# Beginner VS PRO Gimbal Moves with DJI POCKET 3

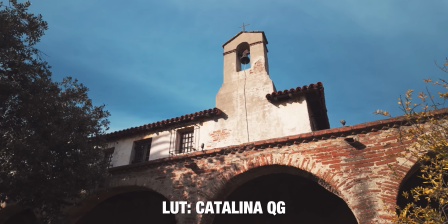(4:02)
So you can instantly just add them straight onto your footage and you have an instant color grade, so you can spend less time color grading and more time working on the rest of your video.
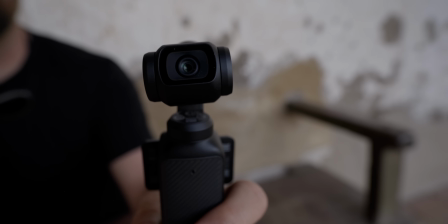(4:11)
All right, so let's talk about the biggest mistake that creators make with the DJI Pocket 3. And so this is number 6, not controlling the Z-axis.
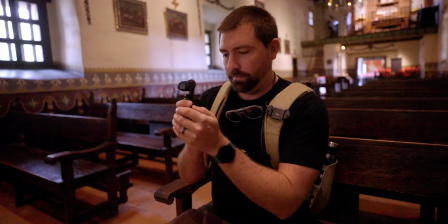(4:19)
The DJI Pocket 3 stabilizes in 3 directions: tilt, pan, and roll.
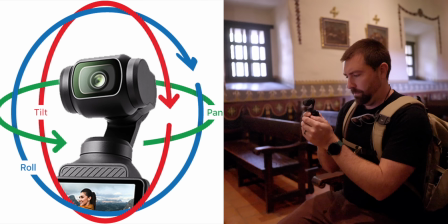(4:23)
However, it does not stabilize up and down motion, which is called your Z-axis. This is stabilized by the way that you walk and the way that you hold this gimbal.
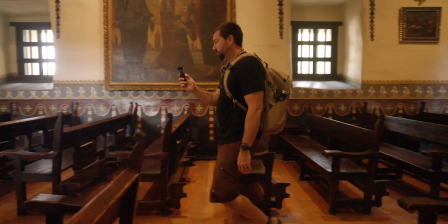(4:31)
So for the beginner, he's just walking through this church and not really paying attention to the Z-axis or his arm moving up and down.
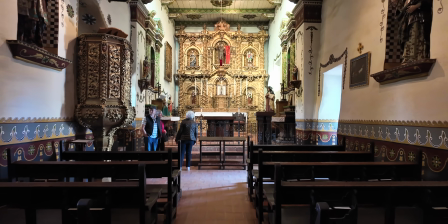(4:37)
You can see there's a lot of bumps in this footage, and it doesn't really look that good. And oftentimes you'll hear about beginners complaining about gimbals saying that the Z-axis isn't stable,
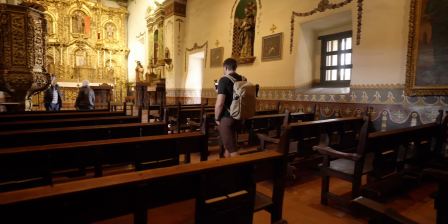(4:46)
when the reality is it just takes a little bit of practice to control this, because no 3-axis gimbal gets rid of the Z-axis bounce.
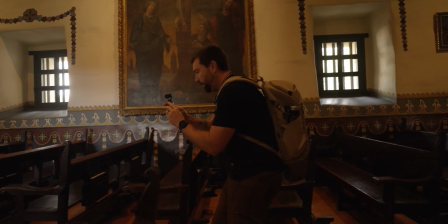(4:52)
It takes practice and control. Here comes the pro. He's walking much smoother, heel-toeing his feet so that there's no bounce in his step.
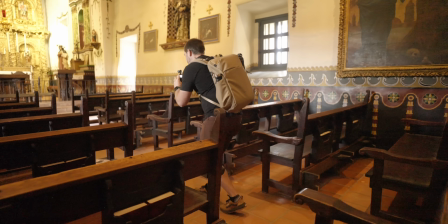(5:00)
And also he's paying a lot of attention to how he's holding that gimbal out in front of him, trying to keep it as stable as possible.
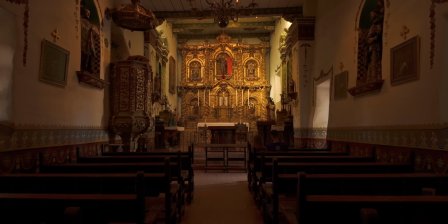(5:06)
With the DJI Pocket 3, it's so small that it's easy to bounce up and down with the Z-axis,
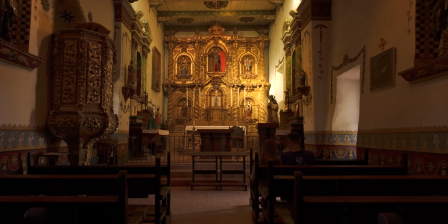(5:11)
so you have to have even more control with your arm to be able to eliminate this bounce in your footage.
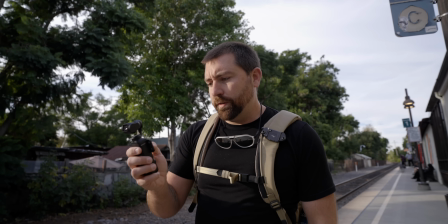(5:15)
Number 7, change your height. Oftentimes when you're filming with a gimbal, it's gonna feel natural to just put it right in front of your face and do a walking shot.
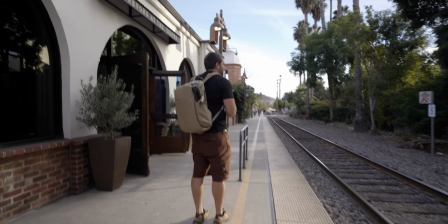(5:23)
This is the easiest way to see the gimbal. I mean, look at the beginner here. It's right at his face, he's looking at the screen, so it's gonna be a good shot, right?
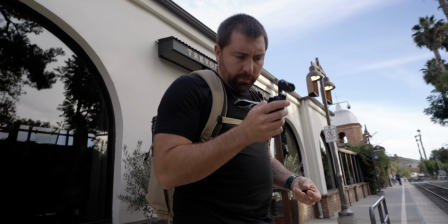(5:29)
Well, maybe. When you look at the pro, he gets himself in some different positions.
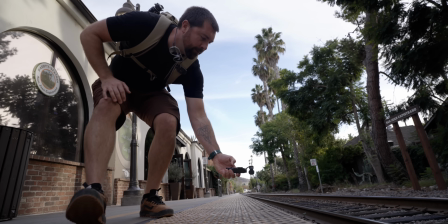(5:34)
He's gonna get super low so he can get shots close to objects, like these train tracks.
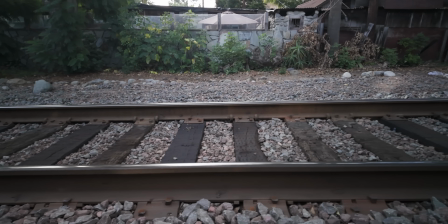(5:39)
And he's changing the height of how he's using this gimbal so that he can get a wide variety of shots, rather than everything from eye level, always shooting the same wide shot.
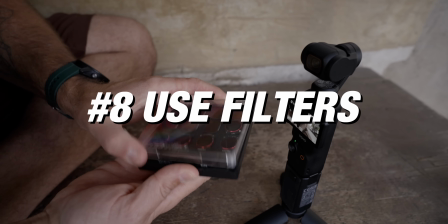(5:47)
Number 8, use filters. So there's a few different styles of filters that you can get with the Pocket 3.
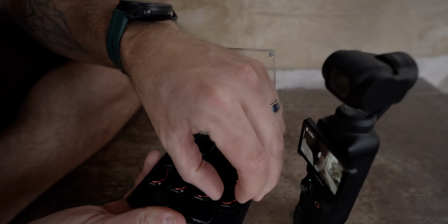(5:53)
You have the wide lens attachment, you have mist filters, and also you can add on some ND filters.
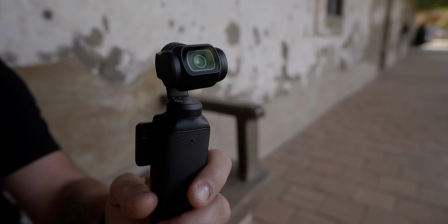(5:58)
Now the beginner, he shoots all auto with his camera in every situation. And you can see that the exposure and the color is bouncing around.
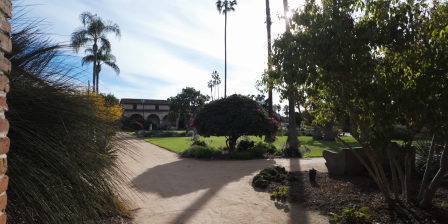(6:05)
And also there's no motion blur because we're shooting in daylight. Whereas the pro, this entire time has been using ND filters in front of his lens.
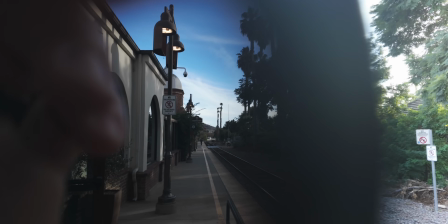(6:12)
And he's been controlling his exposure. So everything has motion blur in it. If you can see from the sample here, this is a shot without any motion blur.
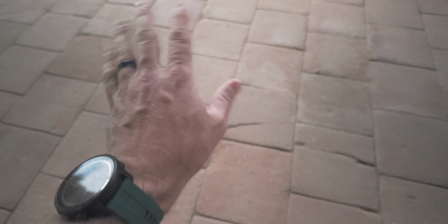(6:20)
And then when you apply the ND filter, this is a shot with motion blur. And the reason that you want to have motion blur in your footage is that it's going to make it feel more like a movie.
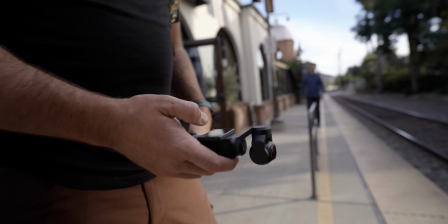(6:28)
It's going to feel more cinematic. And so the pro has been using ND filters for every shot, and he's had his shutter at 1/60th, which is double that of his frame rate.
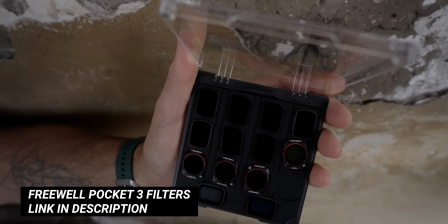(6:36)
So everything is going to have natural motion blur, whereas the beginner, he's shooting at a high shutter speed, so everything is going to have a little bit of jitter to it.
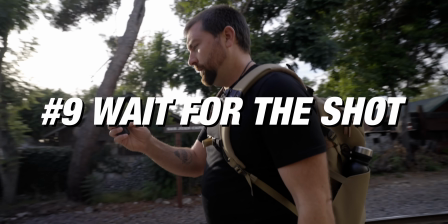(6:43)
Number 9, wait for the perfect moment. Whenever you pull up your camera and press record, it doesn't mean it's the perfect time to film.
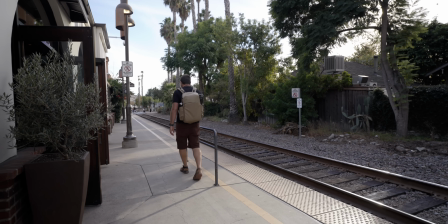(6:49)
You see the beginner here walking down the train tracks. He wants to get a shot of the train, but there's no train.
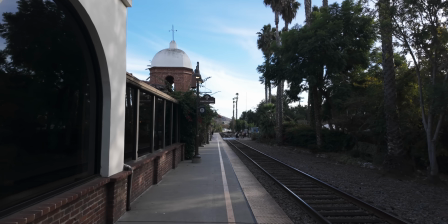(6:53)
So he's just gonna walk and get a shot of the empty train tracks and then move on to something else.
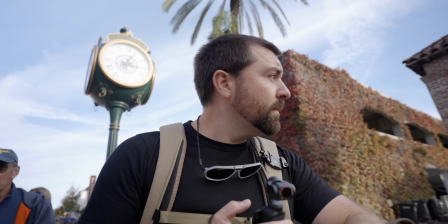(6:58)
Whereas the pro, he's gonna sit around and wait. The pro knows that the shot that you want in this situation is the train coming into the train station.
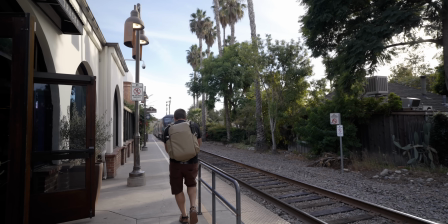(7:05)
So he's gonna go figure out the train schedule and then plan the shot that he wants to do when the train arrives. So then as the train starts barreling down the tracks, he's ready and gets the perfect shot.
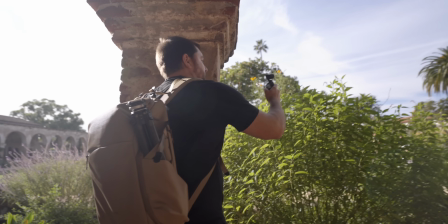(7:14)
Now, number 10, you wanna repeat shots again and again. The beginner is gonna hit record, grab the shot and move on without even looking at his footage.
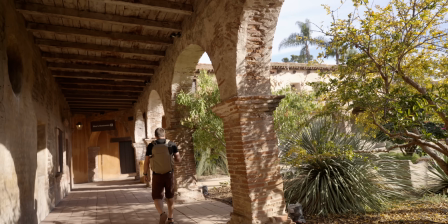(7:21)
Check out the beginner here. He's just getting his shot and then he moves on.
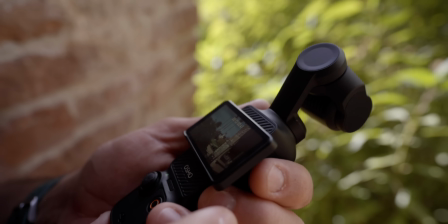(7:24)
Whereas the pro, he's gonna film once and then look at that shot and tweak it, try to do something a little bit different, repeat the same shot a few more times until he gets it perfect.
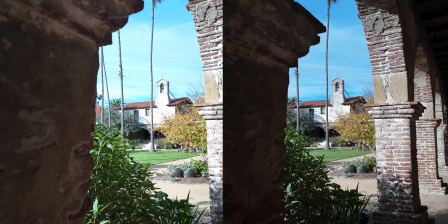(7:33)
This way he knows that he's always going to have the right footage when he gets into his edit. So I have one more big mistake that creators make with their Pocket 3, but before we get into that, let's look at the footage side by side. First, I'm going to cut a sequence all out of the beginner footage, and then after that, I'm going to put all the pro footage together to show you the difference between the two.